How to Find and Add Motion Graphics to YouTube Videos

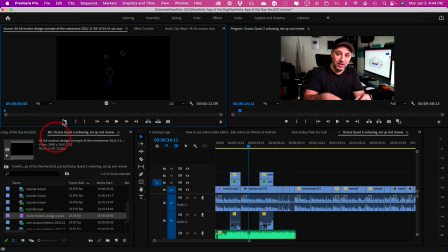(4:07)
Okay, so I just imported this clip so I could preview this clip here And if I wanted to add it I could just grab this video and put it right on top of what I'm talking about. So now check this out While I'm showing footage of the VR then it cuts to me Then it's
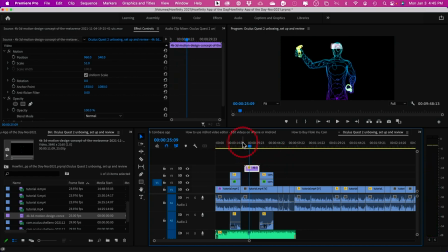(4:25)
gonna cut to what I'm talking about Which makes it a lot more engaging than just me talking the whole time, right? So these type of motion graphics make it a lot easier for people to keep watching because the shot keeps changing, right?
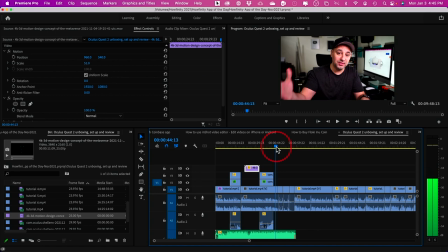(4:41)
It goes to gameplay. It comes to this. It comes back to me. It comes back to the unboxing.
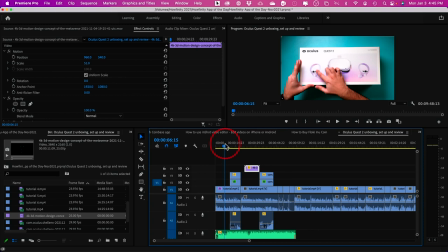(4:46)
Many many shot variation so people could keep watching without losing interest. Now a different way that you could use motion graphics for your videos. I also get from Envato Elements, but they're customizable. So Adobe Premiere, what I just showed you is the software I use, the editing software I use, but they have it for different platforms. They have it for Adobe After Effects, Adobe Premiere, DaVinci Resolve. Let me show you those.
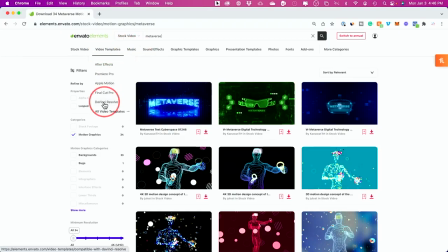(5:10)
So for those under the video templates here, I'll just go to all video templates.
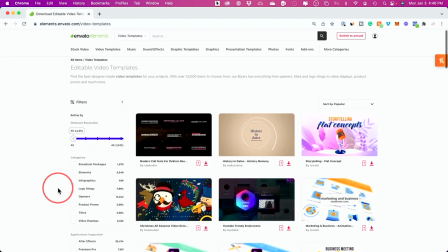(5:15)
And over here, there's a ton of different types of video templates.
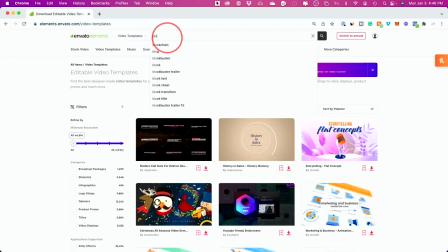(5:20)
So for example, this time I'll search for blockchain because I was explaining blockchain as well as the metaverse in the same video.
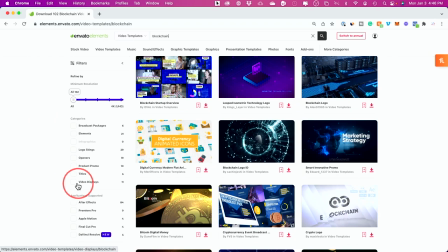(5:27)
So I'll search for that and what I could do here is I could just look at things like video displays I'll just show you video displays here.
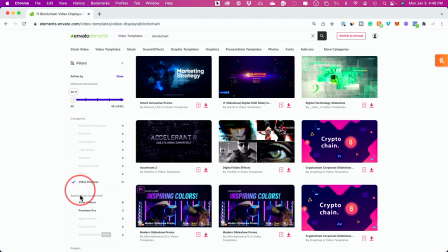(5:35)
This has a nice filtering system And if I scrub over any one of these you see this has a little bit of text a little bit of an animation But these are more customizable.
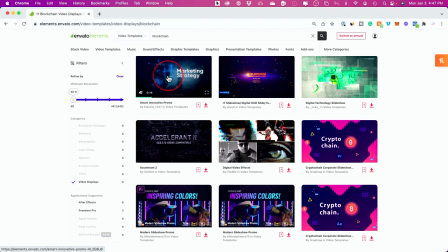(5:48)
I could for example change this text or change the video that's playing So let me just click on one of these to show you So this one requires Adobe After Effects,
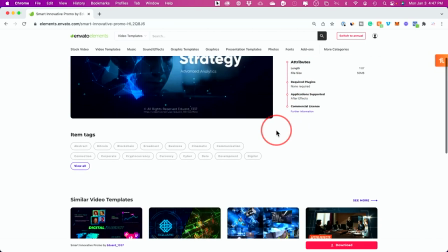(5:56)
so I could download this, open it up in Adobe After Effects and use it from there.
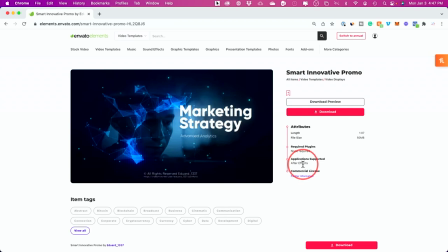(6:02)
And Adobe, a lot of their products does have a free trial, at least for seven days typically. So I'll link that below too if you want to test this out. If you're new, I don't recommend After Effects. I would look for things that are related to Adobe Premiere or DaVinci Resolve.
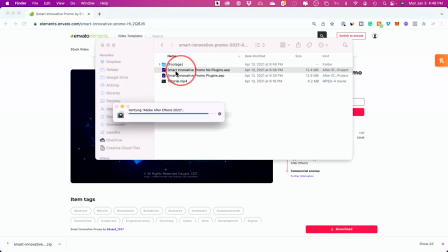(6:17)
But let me just show you an example here. I'll download this one and it comes with this project file for Adobe After Effects,
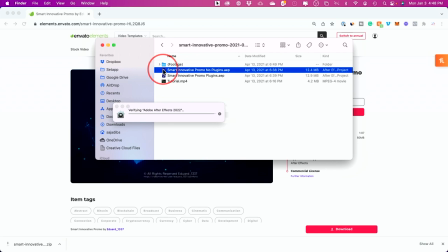(6:23)
which I already have Since I have that Adobe bundle here So I'll open this up and this is Adobe
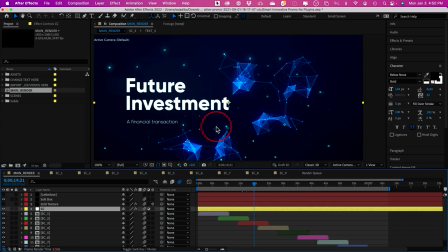(6:29)
After Effects and it looks extremely Overwhelming if you've never used it before but the nice thing I noticed with
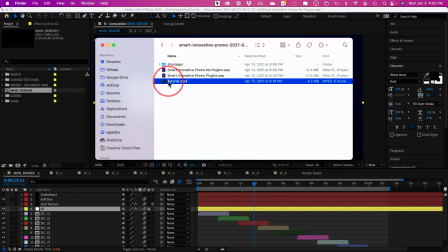(6:36)
a lot of these customizable templates is they come with a free tutorial that will walk you through exactly how to Change any one of these things that you see here.
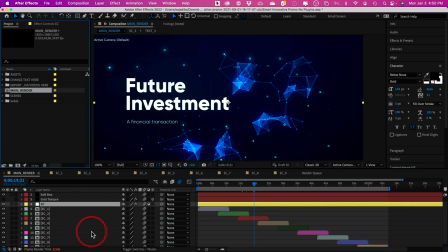(6:46)
So if you wanted to change the text It will show you exactly how to change the text and they have lots of different scenes So they're broken up into different scenes.
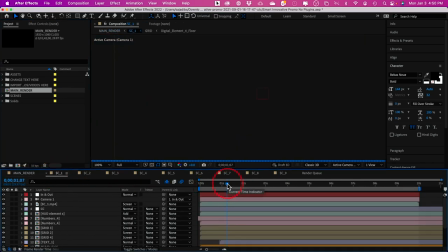(6:55)
This has about nine different scenes So I could jump into any one of the scenes to do more customizable actions So in this case if I wanted to change this text,
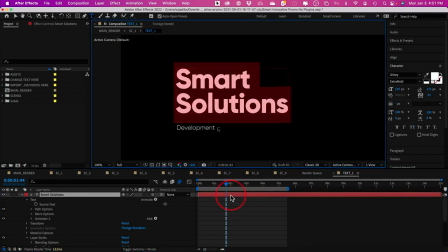(7:04)
I just double click this text and my own Text will go over here instead of what was there before so this is much more advanced than the first option But the fact that you could do this now with a template is mind-blowing to me. I've been making videos for over 15 years inside YouTube and for clients and all that time I've really never had a tool that would let me for a few bucks get something this professional customly made. I used to spend thousands of dollars to hire animators even for simple things that seemed this simple But now you could do it
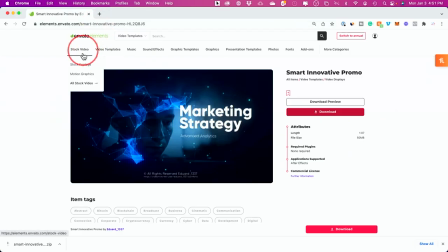(7:38)
with templates with motion graphics templates So between the motion graphics that you could find under this tab,
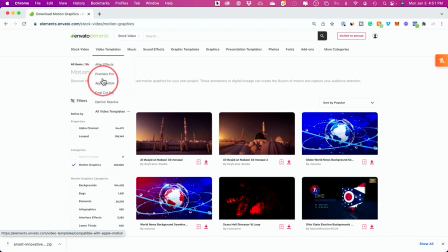(7:45)
as well as the video templates for all kinds of different products that you see over here that are fully customizable, you now could do very high-end work with video without knowing anything about animation, motion graphics, or design. So hopefully you could spend a little bit more time on your videos to add those motion graphics or different types of stock videos on top of your video. So you could really make it stand out and keep people more engaged when watching your videos. I hope you found this video useful. Please give it a thumbs up.